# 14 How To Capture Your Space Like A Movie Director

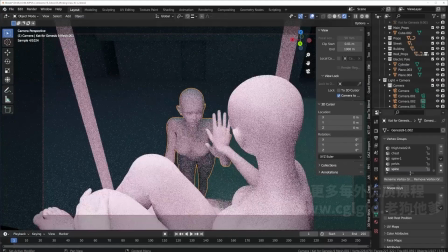(12:15)
So first, I will be adjusting our character into the middle with the help of guides, of course,
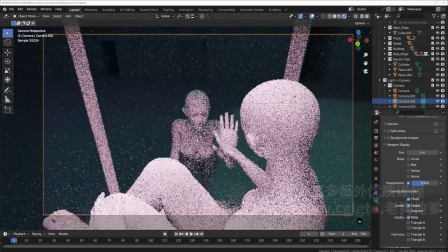(12:26)
and a center line so that this is in the middle.
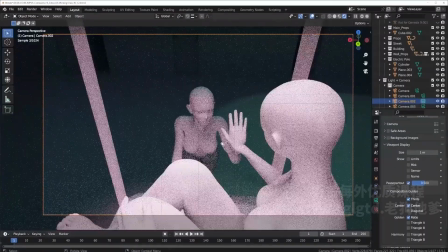(12:34)
Sort of like that. Okay. So how do we go about capturing the scene with wide enough a lens,
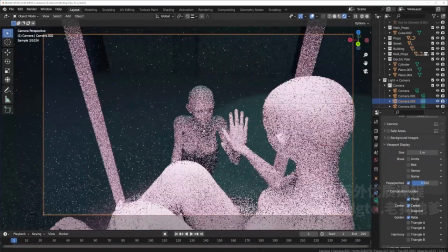(12:44)
but having the character not so deflated?
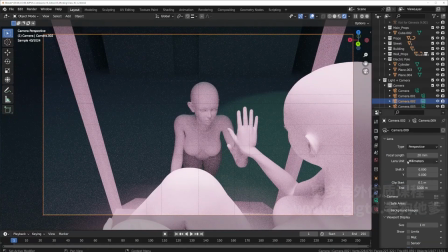(12:50)
We can go here and go from the perspective to panoramic.
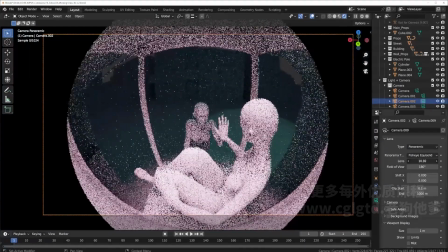(12:57)
And now we have a fisheye. And we can just turn up the lens.
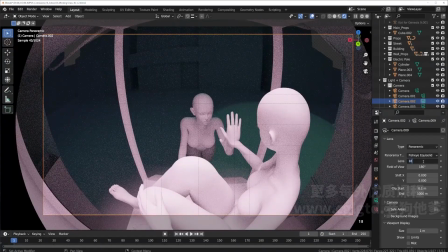(13:05)
It's stuck at 15, but we can go beyond that. We can go 18 or 20.
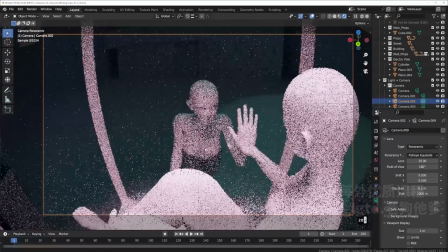(13:12)
So this way, when we zoom in,
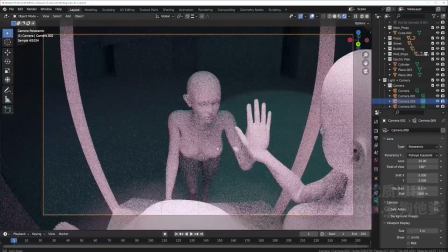(13:16)
we have this really interesting shot of our character,
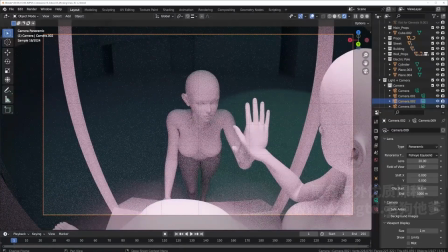(13:22)
like she is being further squeezed around her. Like what we were saying, how this shot represents the dilemma and the pressure that she is in. So then by doing this, or by just letting this go a little bit,
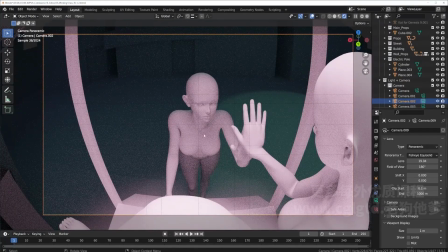(13:41)
we're furthering that sense. And she is also right in the middle, a lot bigger in terms of area.
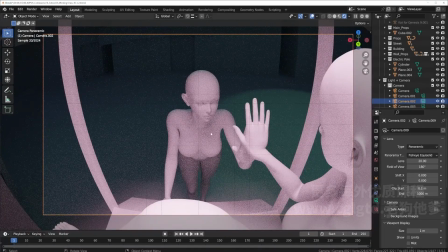(13:52)
Right? So we want to capture the edges and everything. And then once we have the glass and the reflections inside, this will become a much more interesting shot, because our secondary character will also be reflected on top.
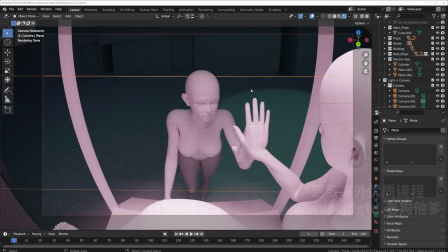(14:07)
So we have our character and the reflection of another character inside. So we'll have two characters through this shot, which is really interesting.
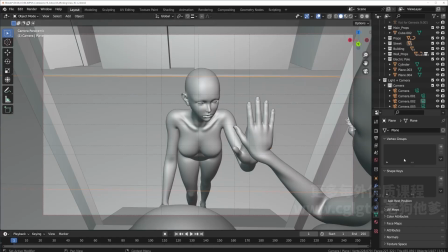(14:16)
And if you go back to just the regular old white model,
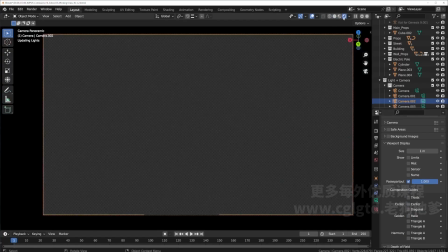(14:26)
you'll see that it's not representing the fish eye,
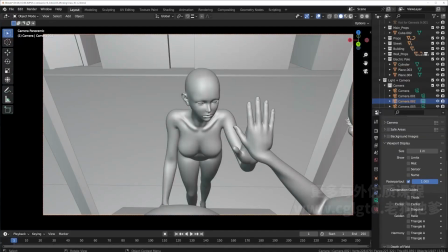(14:31)
and that is because the fish eye can only be seen through our render shot.
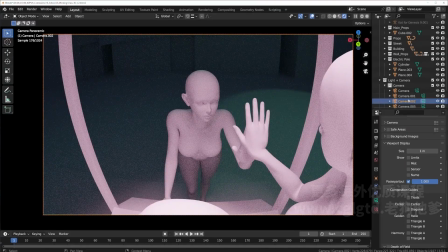(14:39)
Okay, and now for the last one,
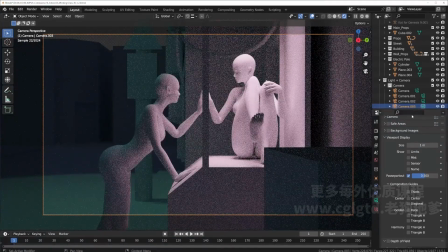(14:45)
we can move this a little back, or we can turn this a little wide,
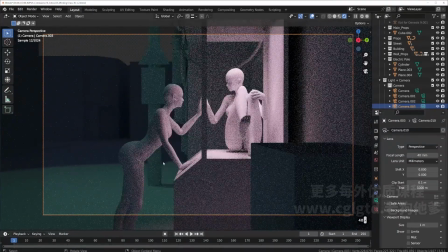(14:52)
so we see more of her entire body.
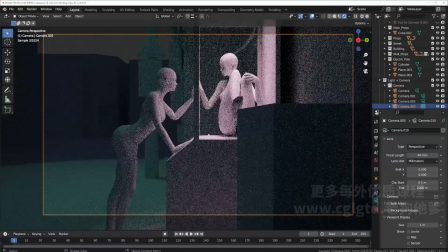(14:56)
But with this case, we are kind of blocked by our mass of crates,
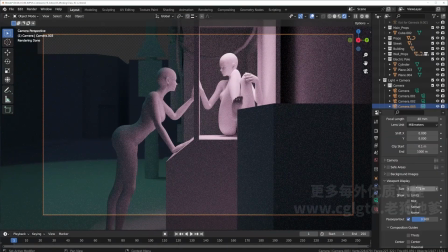(15:01)
so we can go ahead and move the crates But first, let's make sure that everything is centered.
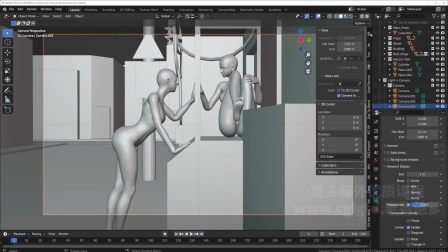(15:11)
So, like that. And let's go to here.
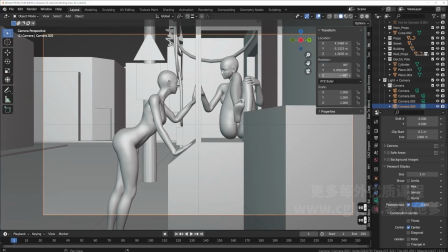(15:17)
90, 90, 0.
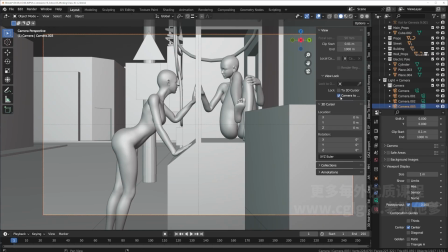(15:25)
Okay, so this is pretty much centered. And now let's just move the crates away.
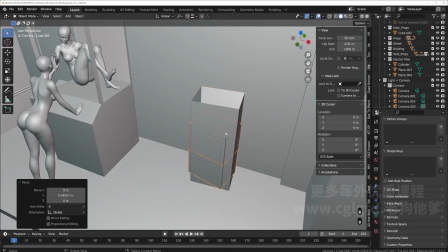(15:32)
Maybe we can swap them a little. So we have the 3 in the front.
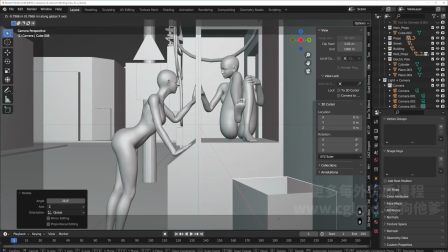(15:44)
Something like that. Okay, so we do want a little bit of material in the front,
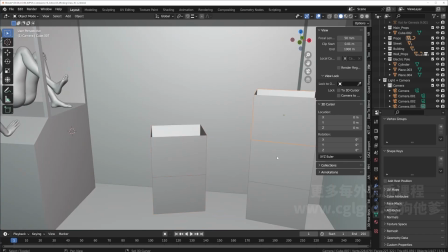(15:50)
because that would make our foreshortening interesting, which we will now get into.
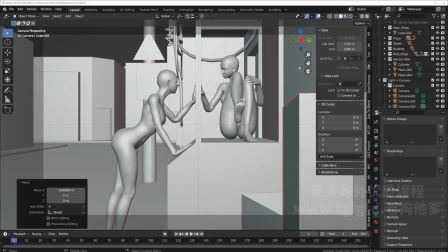(15:56)
So now we have our crates, and from our render view, everything's looking good.
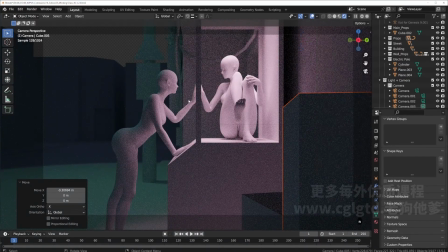(16:02)
We have this nice shot of our characters. Now everything is too clear, right? We have the back and the front, and everything is really, really clear. So now let's just go here and turn on our depth of field.